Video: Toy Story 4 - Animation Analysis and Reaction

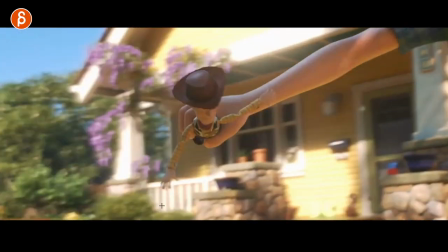945s
There's nothing specific in terms of animation You know like spacing or whatever they want to point out But just the complexity of the shot also the length
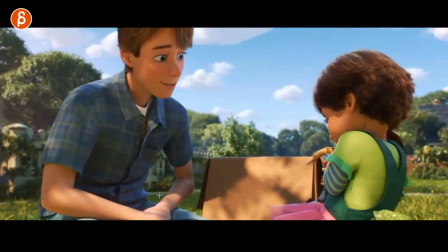952s
of the shot to animate the whole thing But probably in I'm assuming I'm assuming this would be cut up into separate shots Wherever those blend points
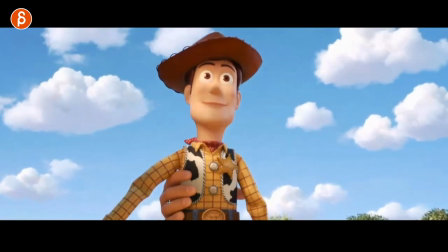959s
are I when the face gets close or and this happens with the wipe to the title
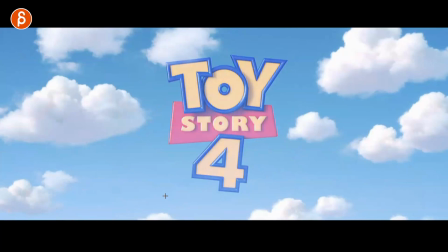964s
there's probably been another anime that could go in i would feel bad if someone had to animate the whole
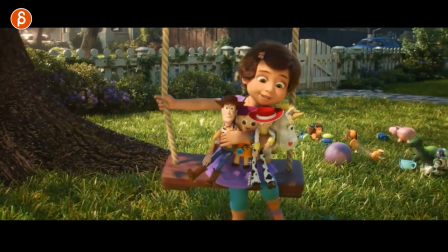969s
thing but this is cute too in terms of even this if your animation is i want to
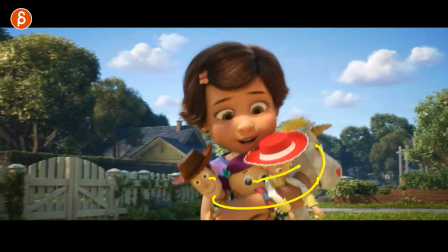974s
show body mechanics all right well have a character hold different things it's not one object there might be separate things so a little bit of a readjustment
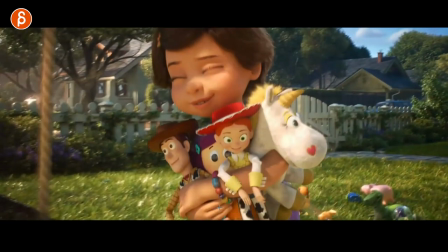981s
and re-grab could happen with a bit of a turn in their path so the animation is not someone walking straight it's a slide turn to
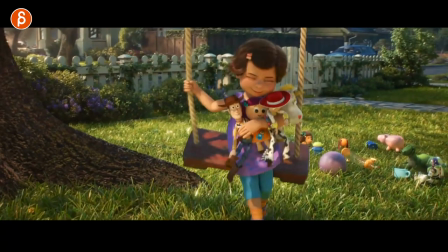988s
this and then a sit down right so what if your animation assignment is a sit down which is a very common
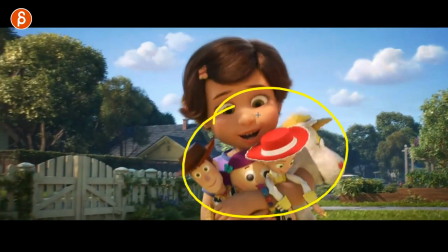993s
assignments and you can have all of this the sit down incorporates this and
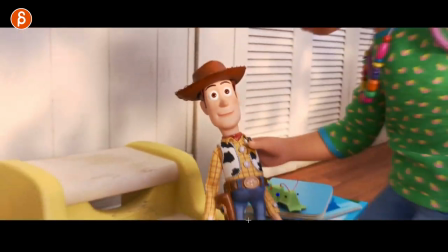998s
then this piece which also moves also cool transition but this is fairly complicated to animate this whole thing
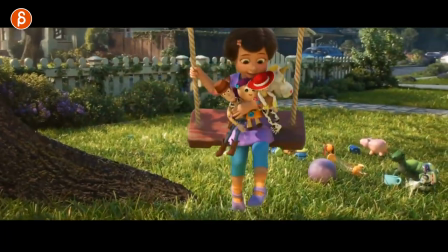1007s
at least you don't see the legs and the feet it's a bit more forgiving but this is an interesting sit down assignment i love it going back
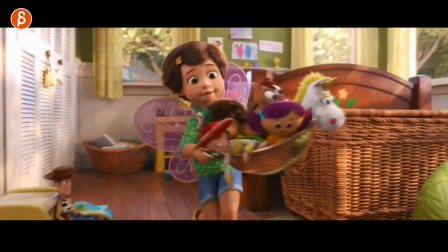1014s
to this and again same thing with this if this is your maybe an assignment is the weight assignment right it's instead of a box lift it
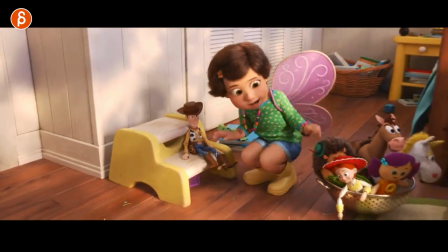1022s
It could be something like this. You could start the shot. I'm going to put something down and I'll play with this.
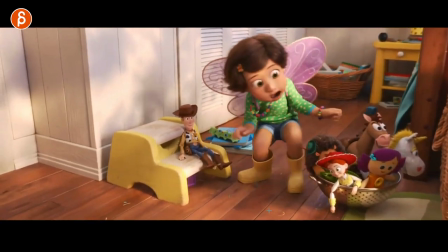1028s
I'm going to lift this up. It's not super heavy, but still. I love this too.
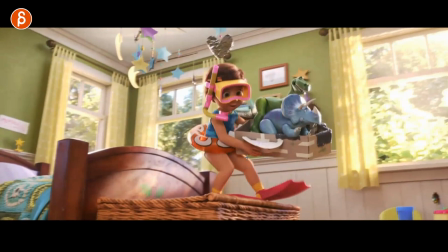1032s
This, again, this is why I love putting characters into an environment and with sets and set pieces where you could do something like this.
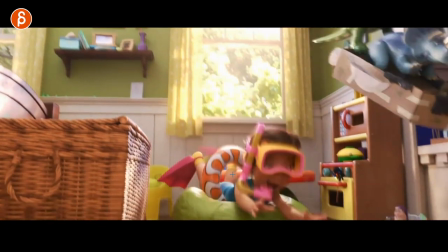1039s
Just the cuteness of a character jumping, landing onto this, giving us different body mechanics and reactions of a little bounciness, but not too much.
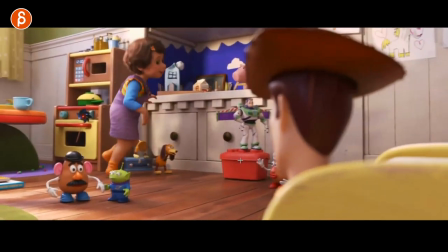1047s
A roll over for contrast. So good. also clever wipe again again this whole montage is so good i mean basically this whole
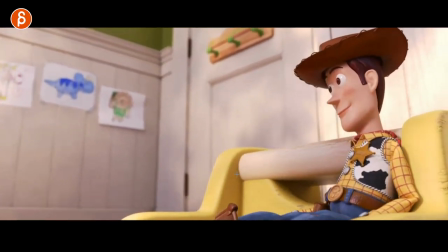1055s
movie you can just watch the whole thing in just every two seconds like so good so good but i'm not gonna
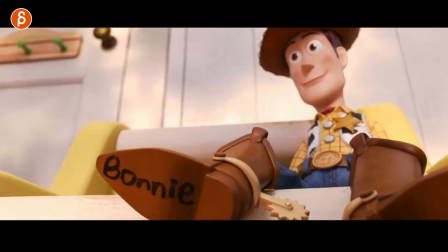1061s
linger on this but i do want to linger on this watch on the face watch your face
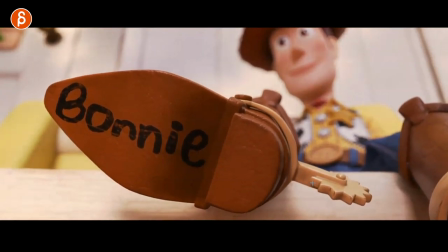1066s
this is super picky but watch the light so good you're going what it's because
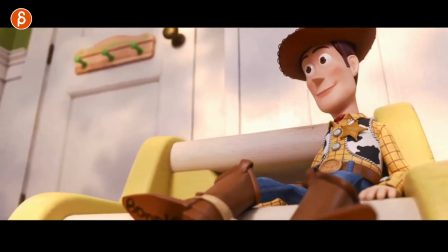1073s
there's a window this is sunlight and because of the clouds the sunlight is going to change even though this is the
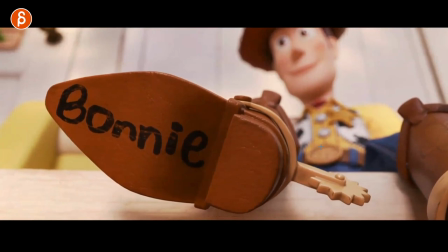1079s
focus there's all that detail in there even in the lighting come on i love this i love stuff like that next
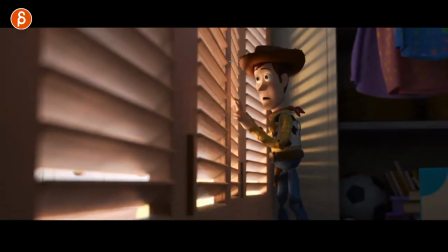1088s
up is a small little moment but i love stuff like that too if you are already putting the character in the environment and with a little prop like this hat be mindful
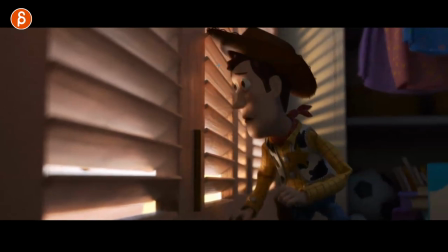1096s
of interactions so as he goes forward look at this straight into here and pushes the hat up it's a tiny thing telling
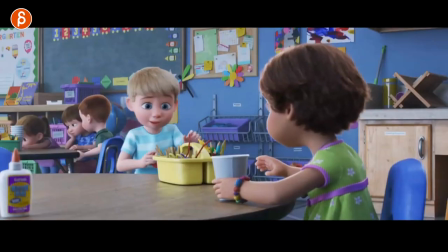1104s
you i love stuff like that this i thought was really cool actually i have that noted somewhere I thought it was a West Wing episode where the character has coffee,
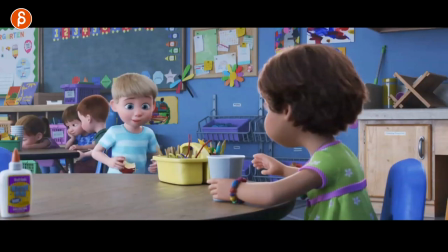1112s
a coffee mug, a coffee cup, and needs to go through security and has to use something with both hands.
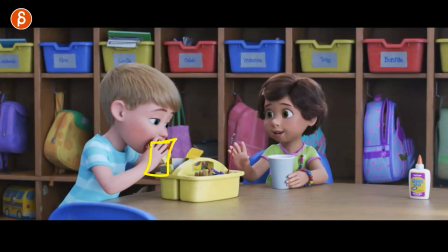1118s
So he puts, actually, the coffee mug and bites down on that edge to then use both arms. But I thought this is, you know, a different application of the same idea. Putting this in here and then lifting this.
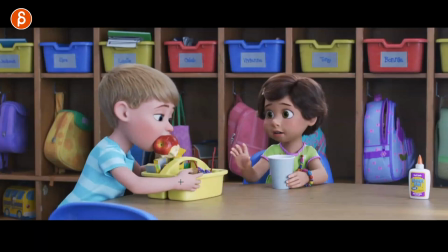1130s
And the detail that I thought was really cool. Watch the weight of this.
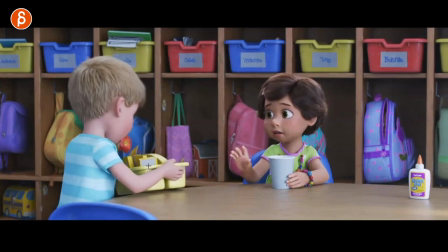1135s
Tiny detail, but I love it. this is heavier than not that he thought but it's in a cool moment of this is not paperweight it gets off
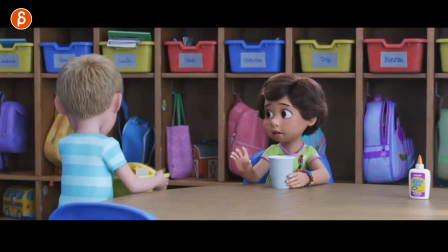1143s
the edge there's no more support of the table and now look at this see that you got that drop and his leaning forward because of it
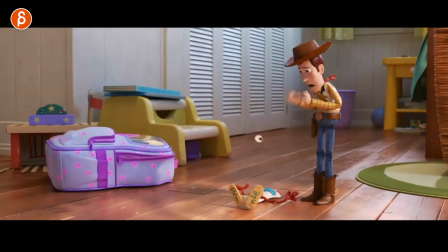1151s
in with a nice swing at the end very cool now the introduction of sporky is also fantastic just in terms of material and
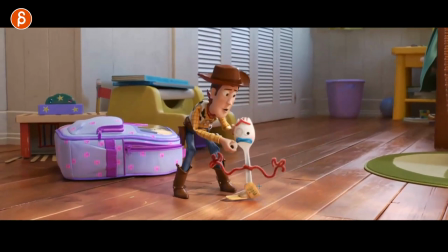1159s
contrast the little wiggly arms so this to me this is why i love this franchise too is that each toy is made out of different materials so they all move
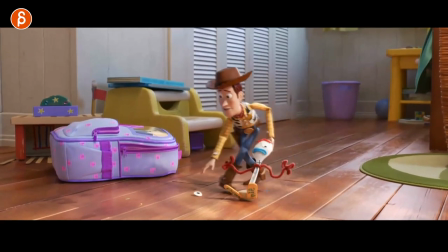1167s
differently and they all have a lot of different restrictions and it's so much fun to see this and the attention detail of this sorry this cracks me up
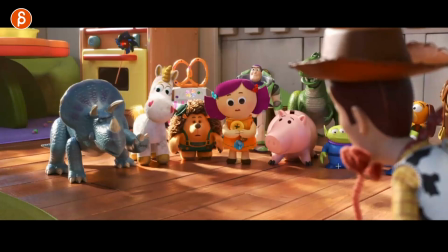1175s
this is how he runs also when he picks him up i love this here how the hand is on his face because again the focus
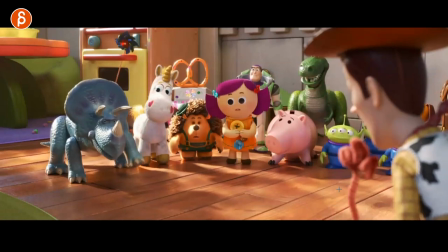1184s
is here and i love that whoever did this i was thinking about that moment and he puts his arm
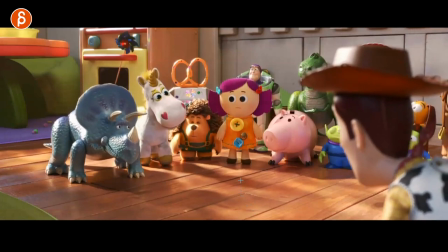1189s
down oh he cracks me up i love it but then he keeps on pulling forky here watch this